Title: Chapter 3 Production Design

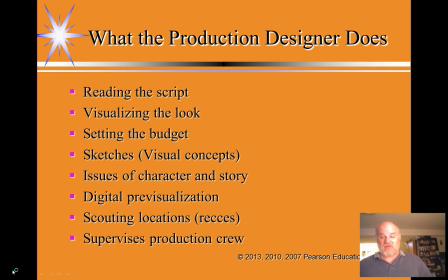The production designer actually gets to implement this and put this all into place.
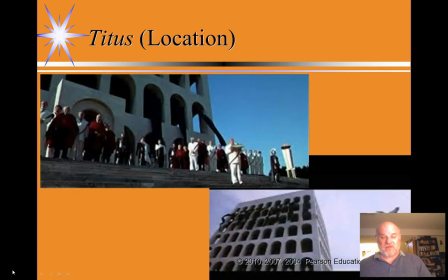Now, just to give you an example of why locations can be important particularly, here are a couple of stills from Julie Taymor's
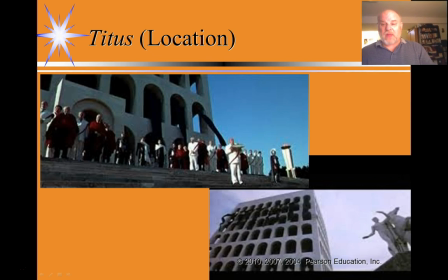1999 film, Titus. Now, Titus is a play by Shakespeare. It's set really at the fall of the Roman Empire, and Taymor, for the period of the film, decided in collaboration with her production designer,
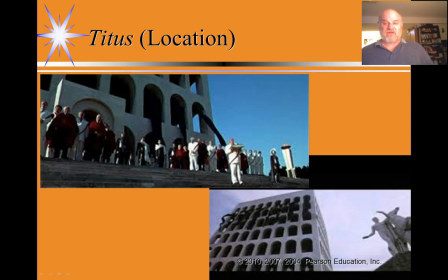we're not going to set this in ancient Rome. We're going to set this in a contemporary location using contemporary costumes, even though the play itself is supposedly about the fall of Rome. Well, why did Taymor do this?
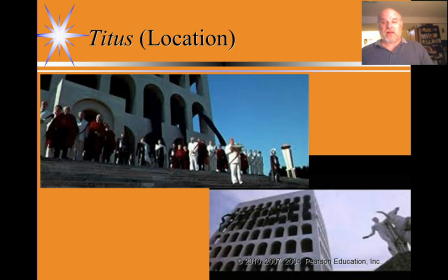Taymor was trying to draw parallels between the collapse of ancient Rome, between the fall of Rome, and our contemporary historical period, in which we're seeing, especially in the past 100 years,
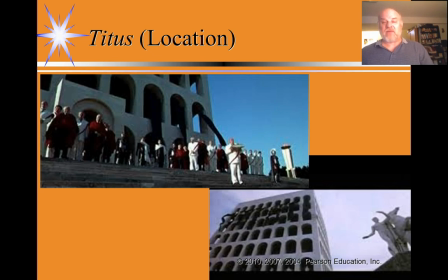we've seen the collapse of monarchies and fascistic styles of governments and the rise of democracies. If you really think about it, in the year 1900, there were very few democracies on the planet.
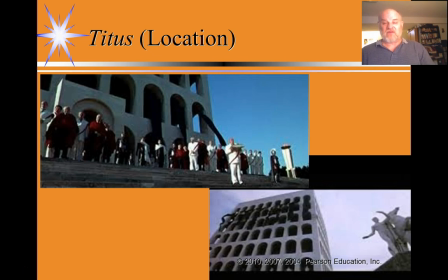Most governments were still controlled by kings and queens. Fast forward 100 years, no more monarchies. We've got a lot of democracies. Now, many argue that democracy itself is currently threatened, but Taymor was trying to make a point about this film
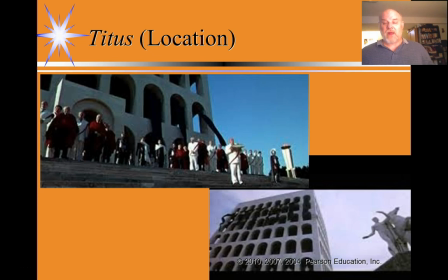detailing the collapse of the Roman Empire, comparing the collapse of the Roman Empire many centuries ago to the collapse of monarchies and the collapse of fascism in the 20th century. So she went out and in collaboration with her production designer,
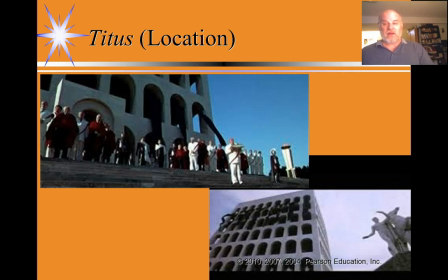asked the production designer to recce locations that would help to reinforce this idea. So, firstly, if you can see here, the costumes that people are wearing, you see here contemporary costumes. These people are wearing two-piece suits and
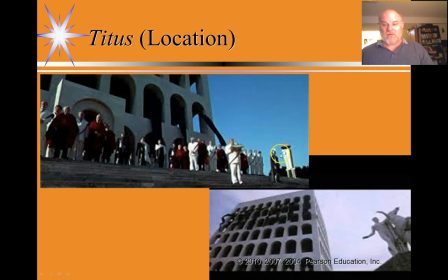a Roman guard in Roman uniform, which would have been a uniform that nobody's worn for 2,000 years. So again, costumes are being used as part of the meaning of the film itself, conflating the two historical periods.
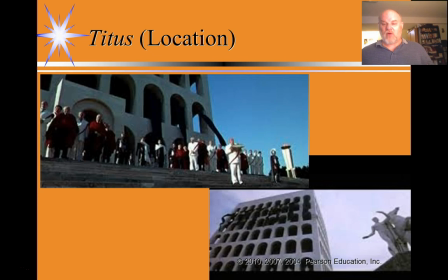Tamor is saying, ancient Rome is now. We're going through the same issues. And now, if you look at the building that they're standing behind, this building is a very recognizable building to anyone in Europe.
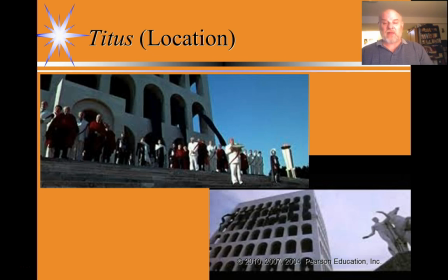This is the EUR building in Rome, and the construction of the building was commissioned by Benito Mussolini in fascist Italy in the 1930s.
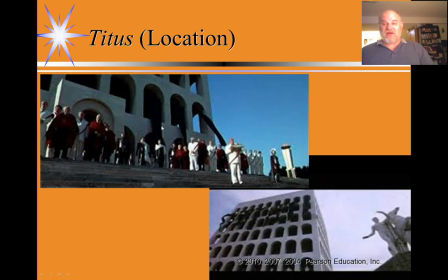And this building was Mussolini's crowning achievement, if you will, his statement of glory. Isn't fascism a wonderful thing? And fascism will bring the world together. So visually,
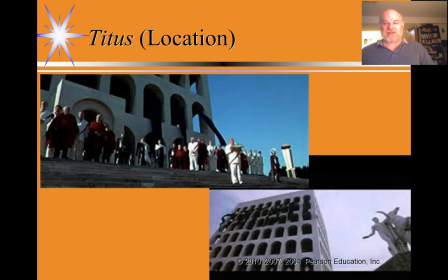we as an audience in 1999 actually know that fascism was not such a great thing, and fascism eventually collapsed. So Tamor is using the
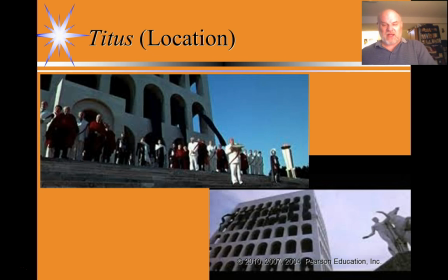fact that we're visually aware of the significance of this building. It helps us to identify that what we're witnessing is the fall of fascism. And just to make sure you really get the point, notice these long black banners streaming out of the building as well.
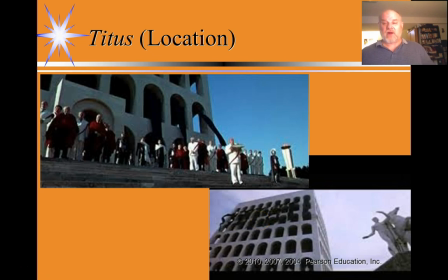Again, both Mussolini and Hitler very fond of long streaming cloth banners coming across buildings.